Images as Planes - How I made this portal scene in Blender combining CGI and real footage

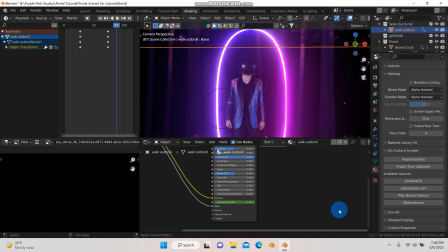268s
And another thing to note, which I noted in my previous tutorial, is on your image as plane, your movie clip you bring in, you want to go over here to the material properties tab, and you just want to make sure on the blend mode that it's set to alpha hashed, and on the shadow mode also to alpha hash and this will just enable realistic shadows being casted.
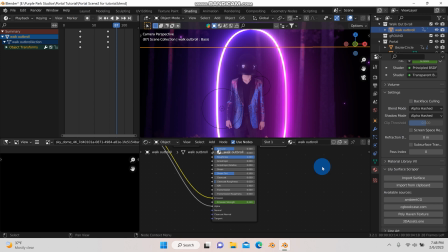288s
I demonstrated that in a note in the previous tutorial which is linked in the description.
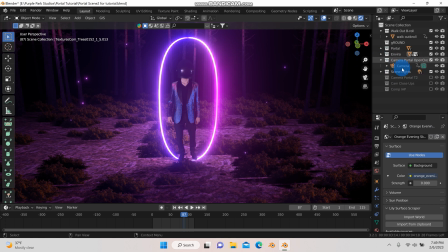293s
Another very important thing to note is that when I use something like my camera here I will select my camera and I want to have depth of field
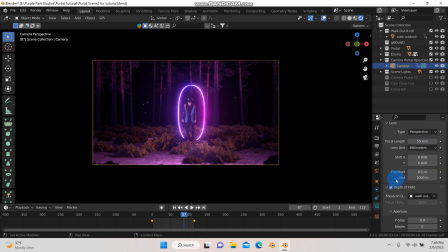301s
so I can go to my little camera down here and with the depth of field right now I have it selected you can see when I change that if you don't have in your material properties if you don't have this set to alpha hashed and the shadow mode to alpha hash you
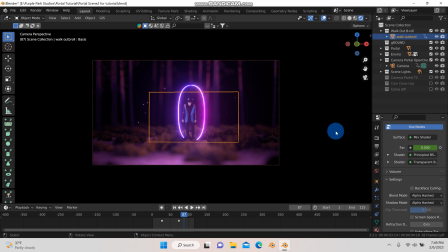317s
will not be able to correctly focus the camera on your images plane for whatever reason so it's really important that these two are set to alpha
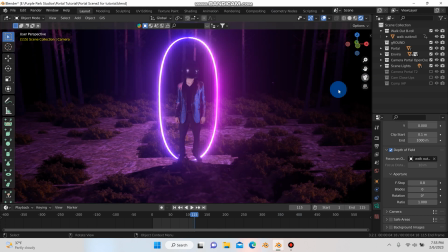325s
hashed so another cool thing that i think is worth uh noting in this scene here if i zoom out a bit you can see that um
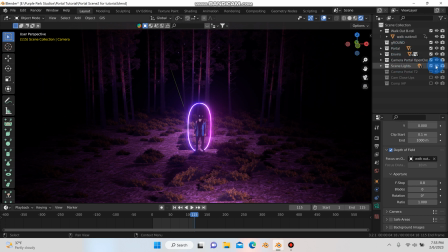332s
let me turn off these uh the lights here where are the scene lights so turning off the scene lights you can see it's actually pretty dark.
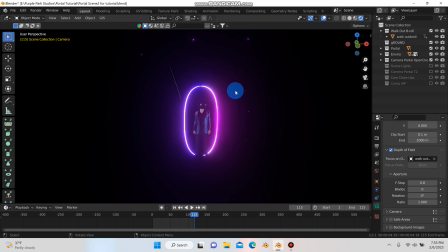339s
So this portal, which we'll get to that in a little bit here, the portal itself is not emitting a whole lot of light, and I really wanted to help sell the fact that this portal was lighting up the wood.
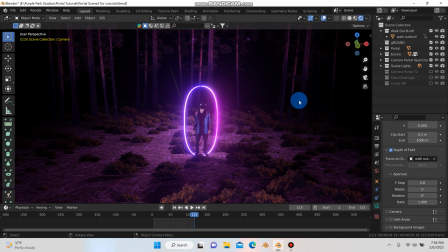349s
So by adding these scene lights to the scene, which let me see, there's one, two,
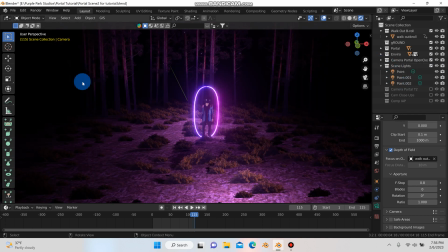355s
three, just three point lights that I've placed around the scene, it really helps sell the fact that I have those animating so that they turn on as the portal opens, the brightness of the lights just kind of and it all works really nice especially looking through the
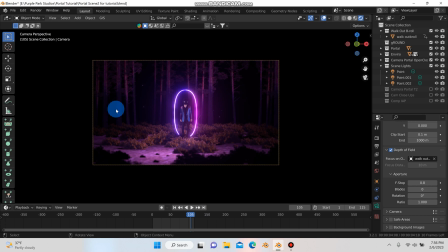369s
camera lens here it really helps make it feel like this
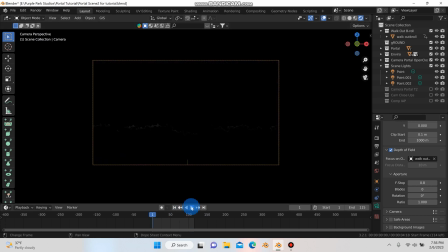374s
portal is just blasting light watch it here it's a little slow on my computer but uh it's pretty cool uh really just it just looks really nice um i did to help glue it together of course the ambient occlusion bloom and screen space reflections
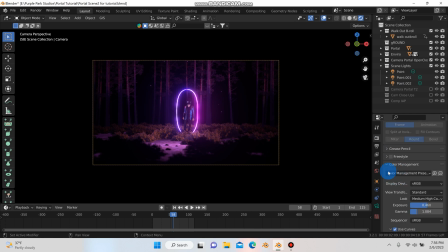390s
is on but there's another cool feature in blender so i went down here and under the color management and this is under the render properties i have it set to standard which the default in blender is filmic so i have it set to standard
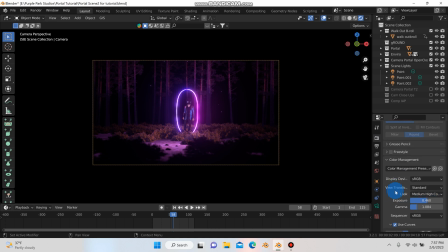403s
and i have it on medium high contrast and you can feel free to experiment just until you get the look that you want i do have the exposure looks like up a little bit and then the gamma is messing with that and there's this little thing here use curves so if turn these curves
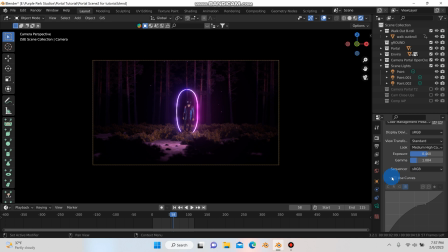418s
off here you can see it doesn't have that glued look and then when I turn the curves on just that is a little more glued together so I just have a little bit of a small curve here under the blues nothing going on with the greens a little bit of curves in the red there but
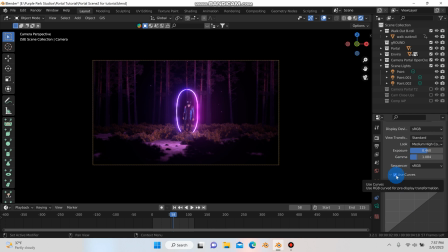434s
yeah this is a really nice feature using these curves it's a one way I found you can really help glue your scene together for some final renders but then again keep in mind it all does depend on what you're
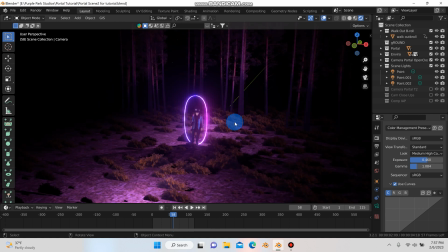446s
doing if you're going to be doing a lot of color correction in a different program like After Effects or Premiere Pro.
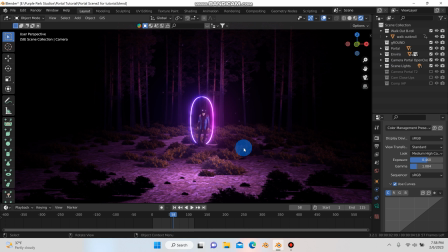451s
So before we move on to showing the rest of the clips here I do just want to go over this portal real quick.